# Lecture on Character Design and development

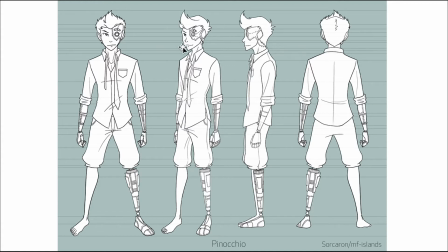So this will help you to get more accurate drawing in the turnaround.
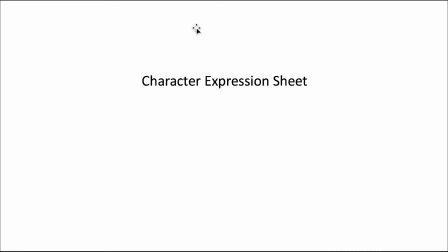Okay, so after you get the character turnaround, you can work on more details like the character expression sheet.
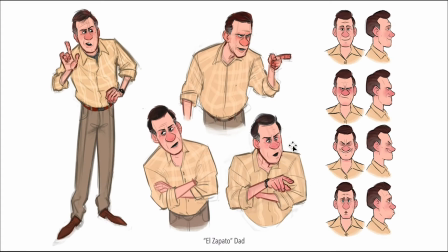So here we'll introduce a lot of concepts from the animation principles that you studied in the previous lessons.
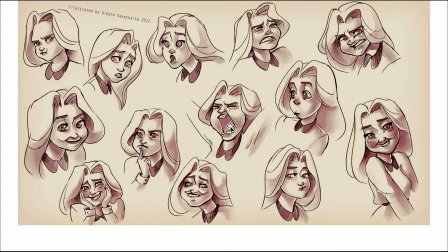For example, you can break the joint, right, to have better performance. In reality, you could never have your character open the mouth like this, right? If you do so, your jaw will broke at some point, right?
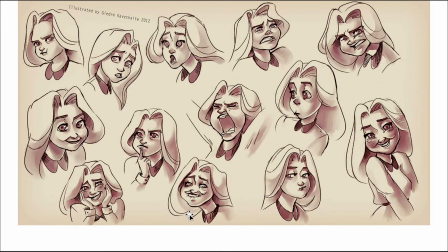And also, you could never scratch your jaw like this. And in animation, it's all possible. you want to break the joint to exaggerate the performance, the expression.
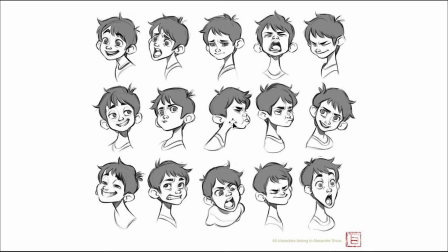And here as well, you can see how long the neck have been extended, right? And how far the head is tilted. So this is all break the joints that we introduced earlier.
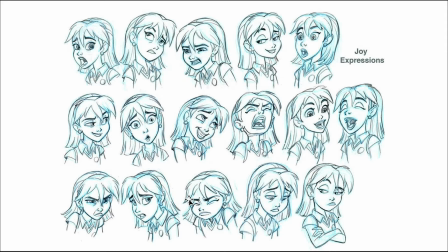And here are other examples. So in the expression, you'll depict your character in different emotion, either sad or laugh or crying or surprised or depressed.
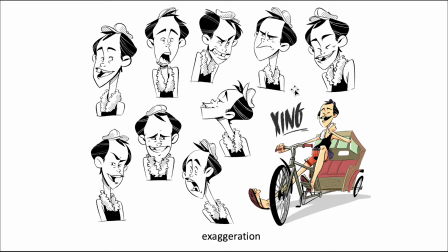No. And this is a reference of a character in the Europe animation style. Okay, so you can see how exaggerated the character is when he have expression.
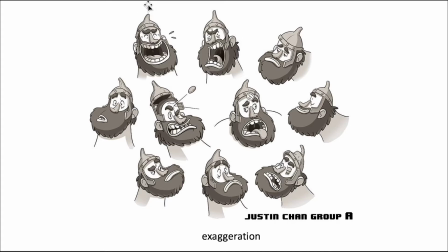As you can see, how character change the shape of the head from this pose to this pose, right?
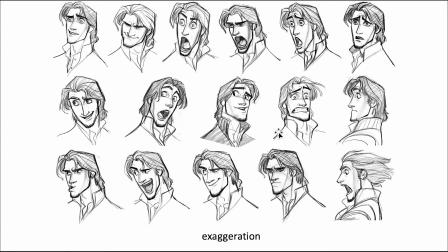And another example from Disney animation.
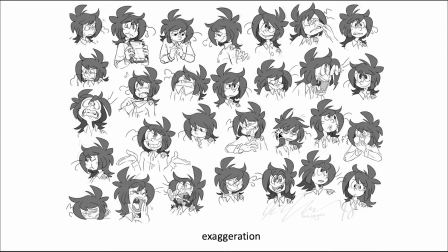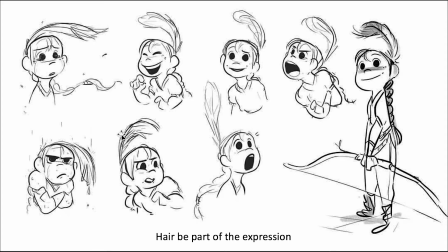And when you draw the expression, the hair can also be part of the expression. For example, with different emotion, as you can see, the character's hair shows in different shape and different hardness.
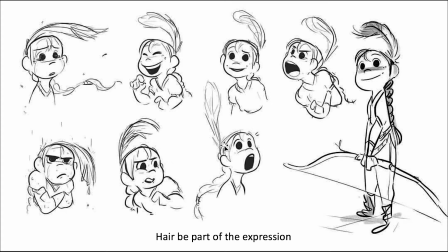And for here, for surprise, the hair is fully extended, stretched out. And here, when the characters get tired, the hair is kind of tired as well.
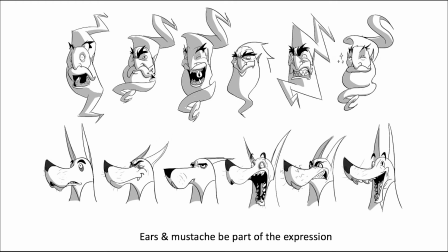And here you can see the ear, the mustache can also be used as part of the expression.
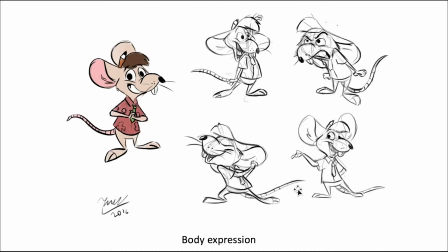And here's an example for body expression. So when you do body expression, think about the in-between concept that introduced in the previous lessons. So for example, if you want your character to transit from this happy pose to another happy pose,
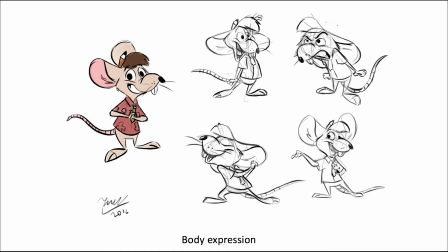the first happy pose is like, he's looking back, and then the second happy pose is he's asking something from the audience. So in between, you can insert the angry pose that, okay, I want the cheese, but you don't give that to me, so I'm angry to you, and then I switch to a happy smile pose that,
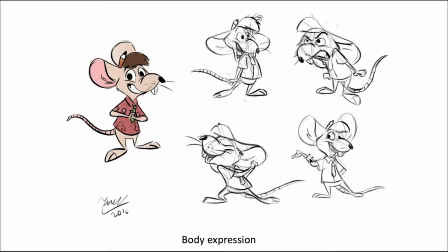okay, please give me the cheese, right? So this pose you inserted in between these two extremes matters, and it totally changes the performance. So you can start to think about that in the body expression. And here's another example.
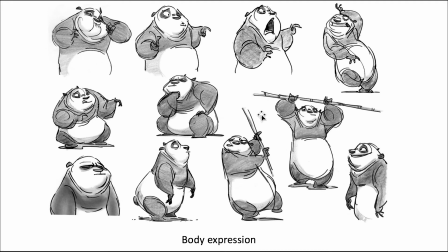From this pose eating something, and then he's surprised and he's asking something. So between these two poses, what expression would you like to add in between? So this is the in between that the animator added. So
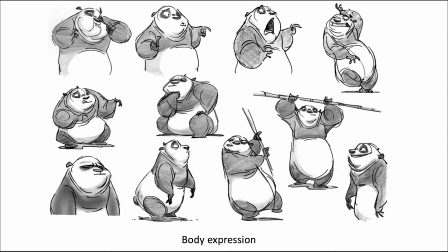you can also bring this expression to here. So he's eating something, he's swallowing, and then he gets super surprised, his body fully extended, right? You can put it here. And then he recovered.
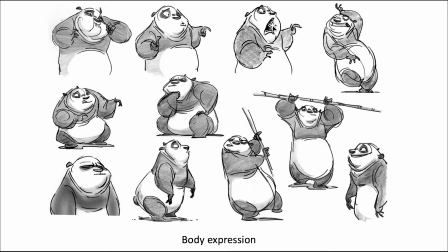However, his mouth is fully opened, and he's super surprised. Okay, what are you doing, man? Like something like that, right? So that is in between for two different extremes.
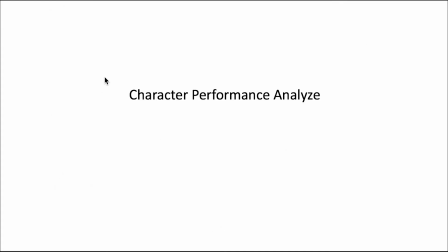So you can think about that in the body expression. Then you can go from expression to character performance and analyze.
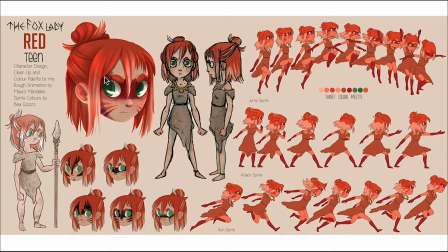So performance design is more kind of a common thing in the industry. Let's say if you have a big team, you have a group of animators who are going to animate the character you designed. So in that scenario, you will draw the keyframes of each key pose of the character.
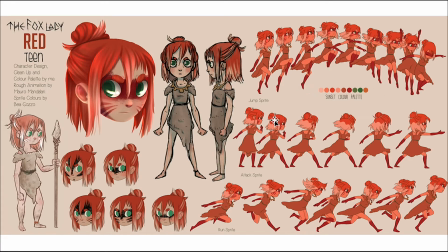For example, a jump, a attack, a run. And based on this performance design, your character can draw the character actions in different perspectives in the animation.
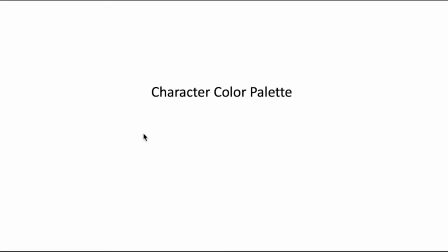And then it goes to the character color palette. So what color you would use for your character matters.
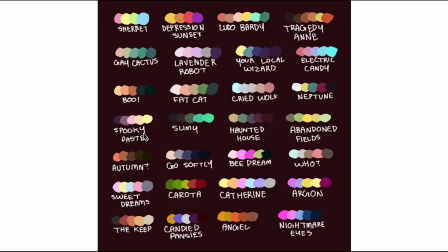Different color convey different meaning and different personality to your character. For example, the bright color or saturated color like red or yellow, it can make your character be more kind of passionate.
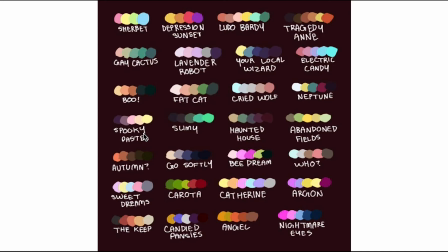And blue color or dark gray color, it can convey the horror, the silence for the character. So the character may be an evil character or a character that just don't like to talk too much.
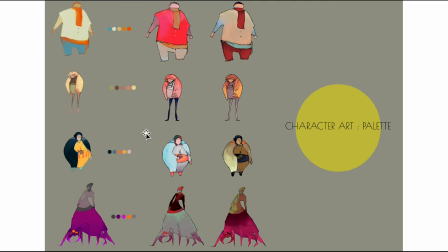So here's an example. This is our original character, but if we give him more kind of red color, more saturated color, so the character is more kind of passionate. And if we gave him more like a desaturated color, dark gray color, So this character is more like a aged character.
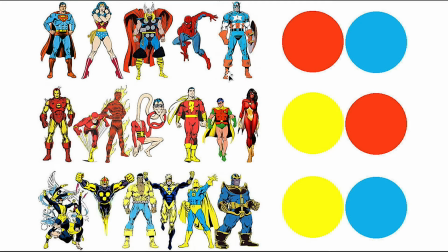And here for these three group of superheroes, we have different color plates for them. So for example, the first group we have the red color and blue color for them. They are superheroes and they are positive characters.
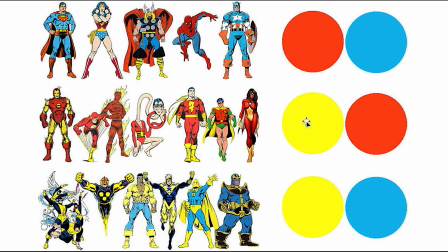And for the other two groups, we either use the combination of red and yellow color or a yellow and blue color. So these characters still have superpower. However, they may not always be the positive character.
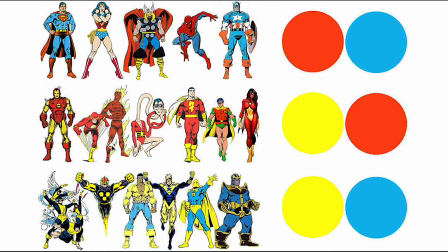They have superpower. However, it may be dark power that they use it for other purpose.
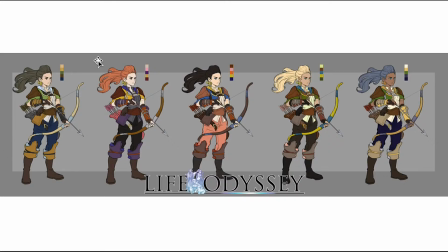And in this example, the artist used different sequence of colors on the same character. And each sequence of color, it make the character have a different personality.
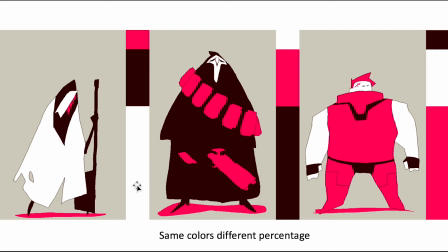And you may also use the same colors for different characters, but on different character, you may have different percentage of the colors you use. For example, the first character, we use more white colors, and this character looks like more kind of spiritual character, right?
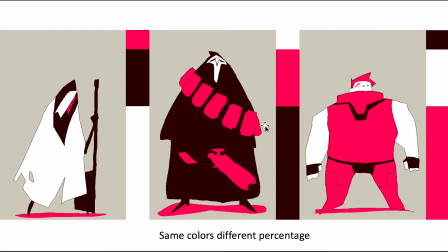And for the second character, we put more black color on it, and very nice, very minimum white colors. So he's more looks like an evil character. And for the third character, we use more red color, so he's more like a positive character, a superhero.
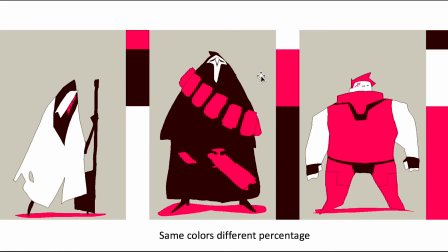And if we just change the percentage of these three colors in the second character, for example, in this character,
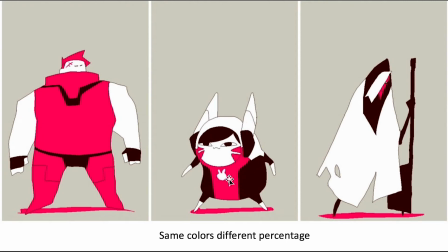we have equal amount of black and white and red colors, and it totally changes personality of the character. So this character is more kind of a cute and positive character, and previous character is more kind of evil character.
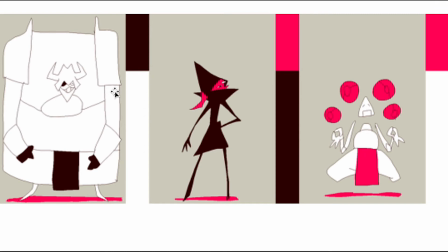And in these three characters, we only use two colors, and it all gives a different personality to your character.
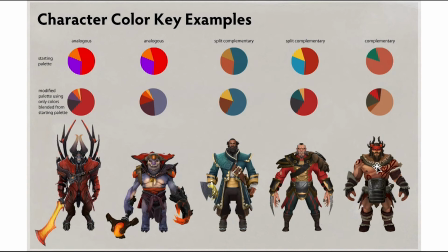And here's the color key examples, a group of characters, and you can see all of them have a different sequence of colors. And each character have a predominant color. For example, this character, the predominant color is red.
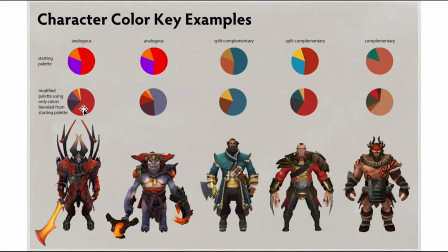And for each character, all of the colors the artist used, they fit with each other because they're related to each other. For example, here the red color is a predominant color, right?